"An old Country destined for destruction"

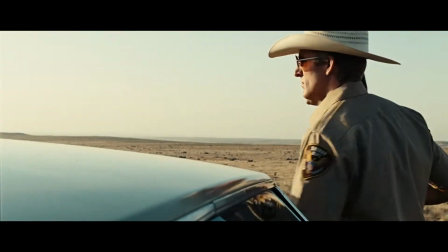0:00 No Country for Old Men is a 2007 neo-noir western film directed by the Coen brothers based on the Cormac McCarthy novel of the same name.
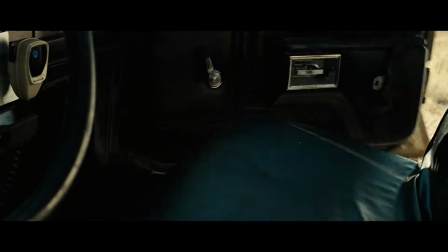0:07 Set in the violent 1980s West Texas landscape, an ordinary man, Llewellyn Moss, played by Josh Brolin, comes across a drug deal gone bad and $1 million in cash.
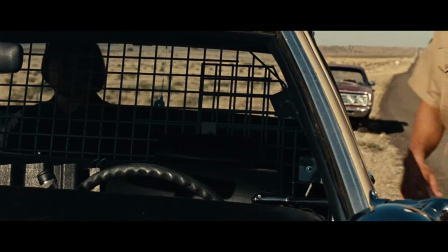0:16 By taking the money, he sets off a violent game of cat and mouse between himself, a psychotic killer, and an old lawman on the verge of retirement.
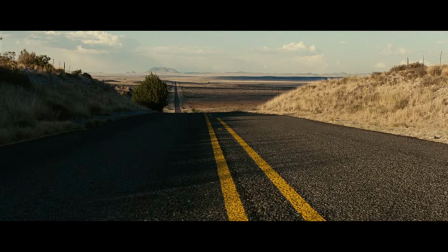0:23 Through this video essay, I will consider the first minute of No Country for Old Men and argue that the mise-en-scène,
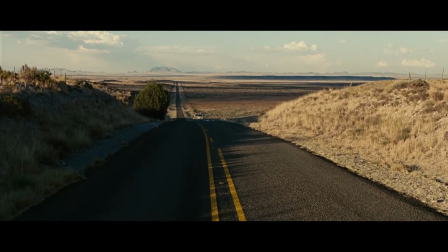0:28 cinematography, editing, and sound contribute to the latter theme, that our futures are inevitably connected to our past action.
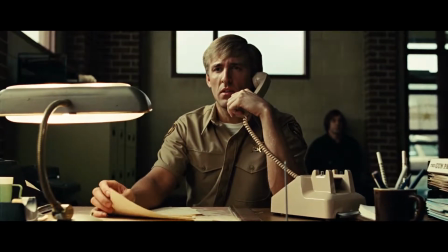0:34 The mise-en-scène in the opening sequence serves to establish the notion that Anton Chigurh,
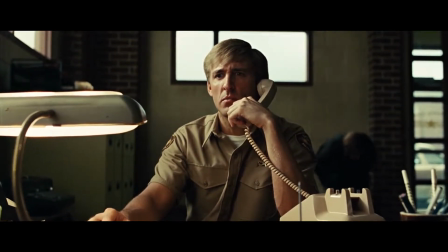0:38 the film's main antagonist, is more of a representation of destiny, the Grim Reaper, and chaos than an actual character.
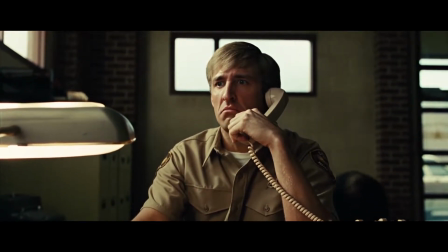0:44 In the preceding image of the police car, we can see Chigurh placed in dark, low lighting as the deputy is fully lit.
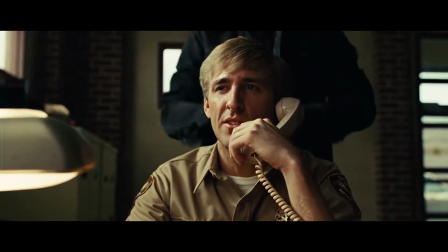0:49 This continues into the following scene, where we see Chigurh in the background. Just as the deputy puts down the phone, Chigurh pulls the deputy up, creating uneasiness.
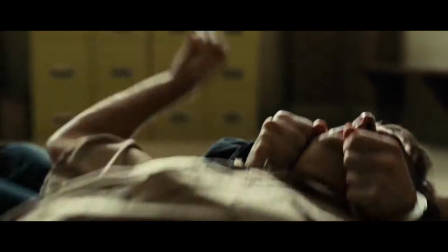0:56 During the struggle, Chigurh's face is blocked and not shown, further emphasizing that he represents an idea rather than a character.
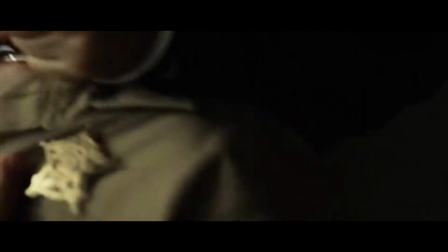1:02 The floor is a representation of the movie's landscape. It is pristine until Chigurh comes and begins to kill.
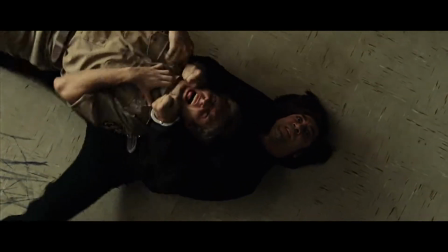1:07 The deputy's uniform is the same color as the floor as he blends into the landscape along with the rest of Chigurh's future victims.
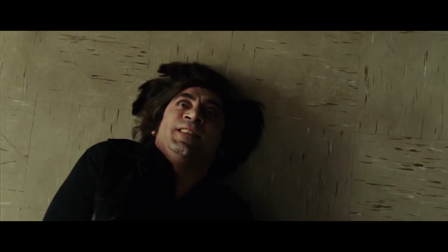1:13 Conversely, Chigurh's all-black costume and the abstract marks caused by the struggle symbolize the terror that he is about to inflict on the region.
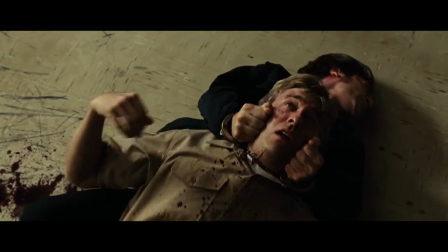1:20 We finally see Chigurh's face for the first time. The expression on his face says it all. He is not looking at his victim.
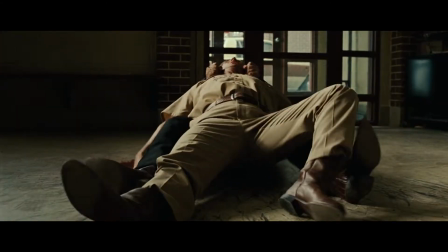1:25 In fact, he casts a cringeworthy smile showing that killing is nothing to him. He does not choose to kill, he merely does what has to be done. It's destiny, which becomes a recurring motif throughout the film. The cinematography helps to establish the bleak and violent tone of the film.
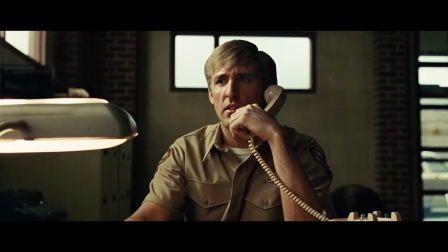1:39 The establishing shot frames the deputy straight on and in full light, while Chigurh is out of focus and standing in the shadows of death and destiny.
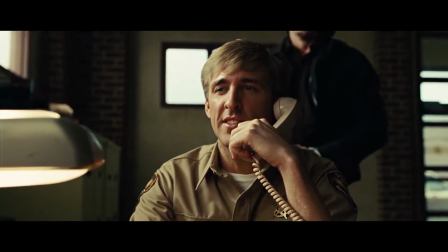1:46 As he walks forward, thanks to the use of a wide-angle lens, he grows larger when blocked next to the deputy, dominating the frame.
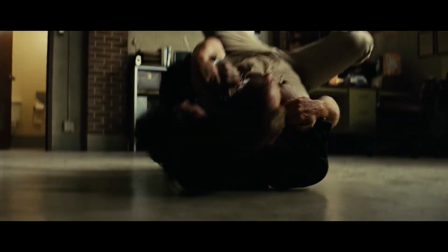1:51 Anton pulls the deputy from the light of the desk to the darkness of the floor, with a downward tilt that shifts our perspective.
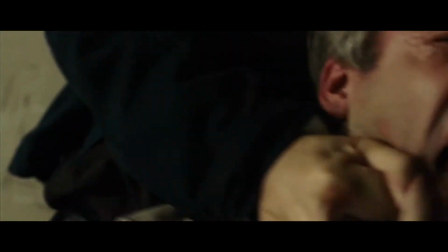1:57 Wide shots help to reestablish our perspective, while close-ups serve to show the emotion of the deputy's face, all while blocking Anton's face out of the frame.
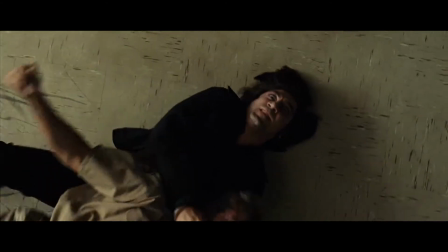2:04 Anton's face is finally introduced via a bird's-eye view shot, which contorts from side to side and dollies inward as if God were looking down on this psychopath.
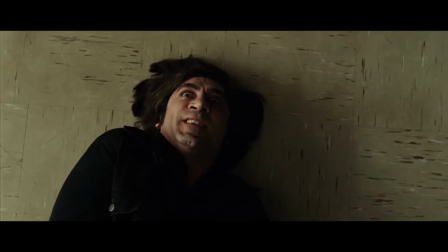2:12 This helps introduce us to Anton as something otherworldly and not human.
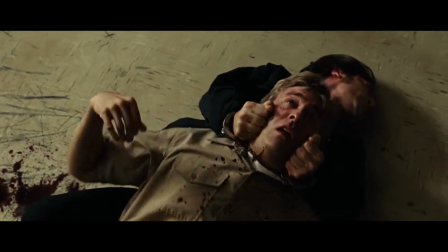2:17 As blood spews from the deputy's neck, we get a close-up to intimately introduce us to the killer.
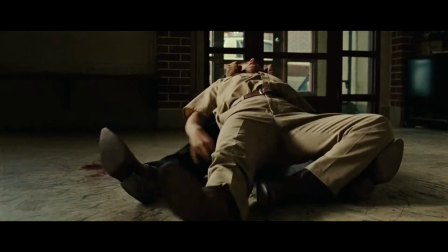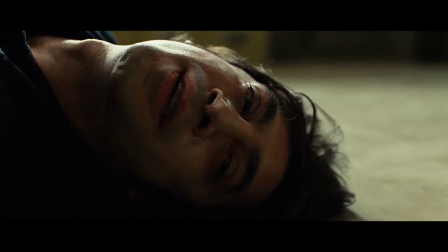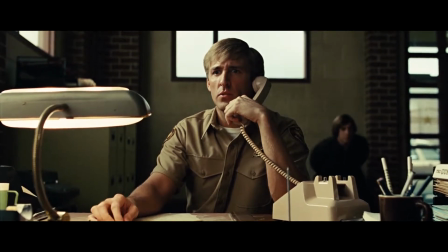2:32 The editing in the first minute of the film helps establish the pace of the film as well as Chigurh's place within the narrative through a mix of continuity and rhythmic editing.
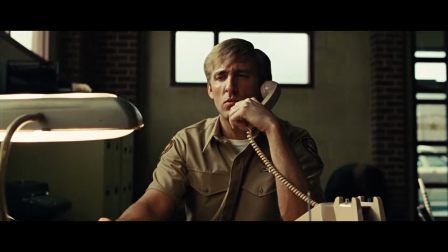2:40 And a hose that run down his sleeve.
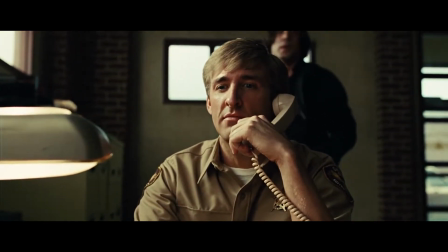2:45 The slow pacing of the previous cuts in the establishing dolly shot lead to a cut on action, emphasizing Chigurh's brutality and the inevitability of fate closing in on the deputy.
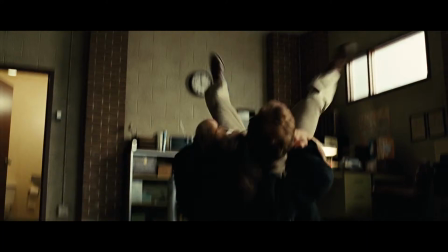2:54 The next cut on action brings us even closer.
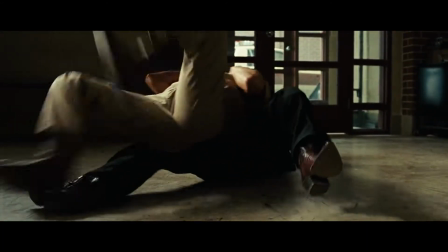2:57 We then cut to a wide shot to re-establish our perspective on the floor, followed by quick cuts that take us closer into the deputy and closer to his fate.
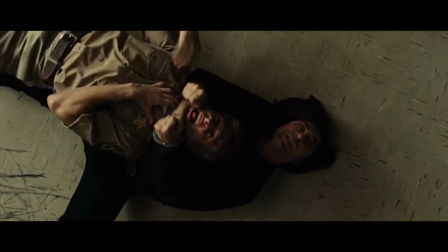3:06 We then cut to a bird's eye view shot, which serves to establish Chigurh as the bringer of fate, giving it a face.
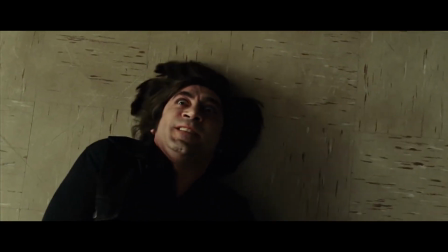3:13 Another quick cut between a wide and close-up serves to rack up the tension to a climax.
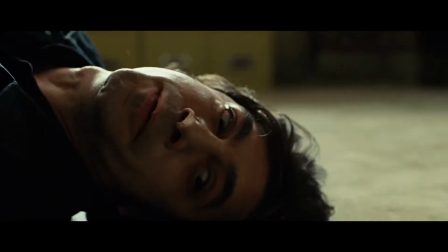3:17 As the deputy's neck bursts, a series of match-on actions slow the pace down,
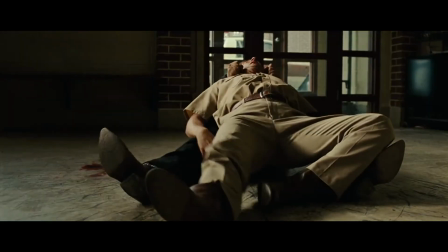3:22 finally cutting to a close-up of Anton shifting the focus away from the deputy who has met his fate and become another insignificant part of the landscape.
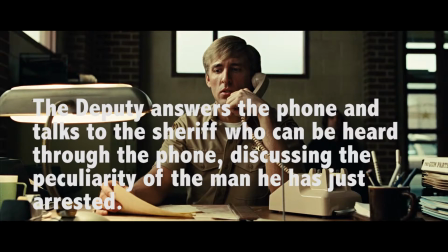3:34 I just walked in the door.
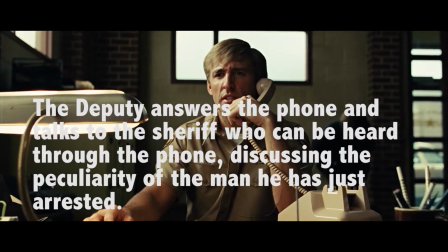3:36 Sheriff, he had some sort of thing on him, like a oxygen tank for emphysema or something, and a hose that run down his sleeve.
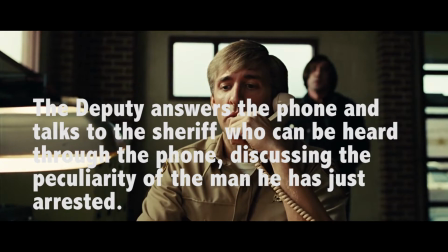3:47 You got me. Well, you can look at it when you get in. Yes, sir.
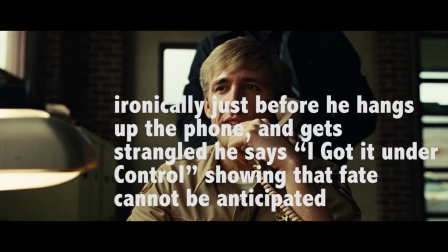3:52 I got it under control.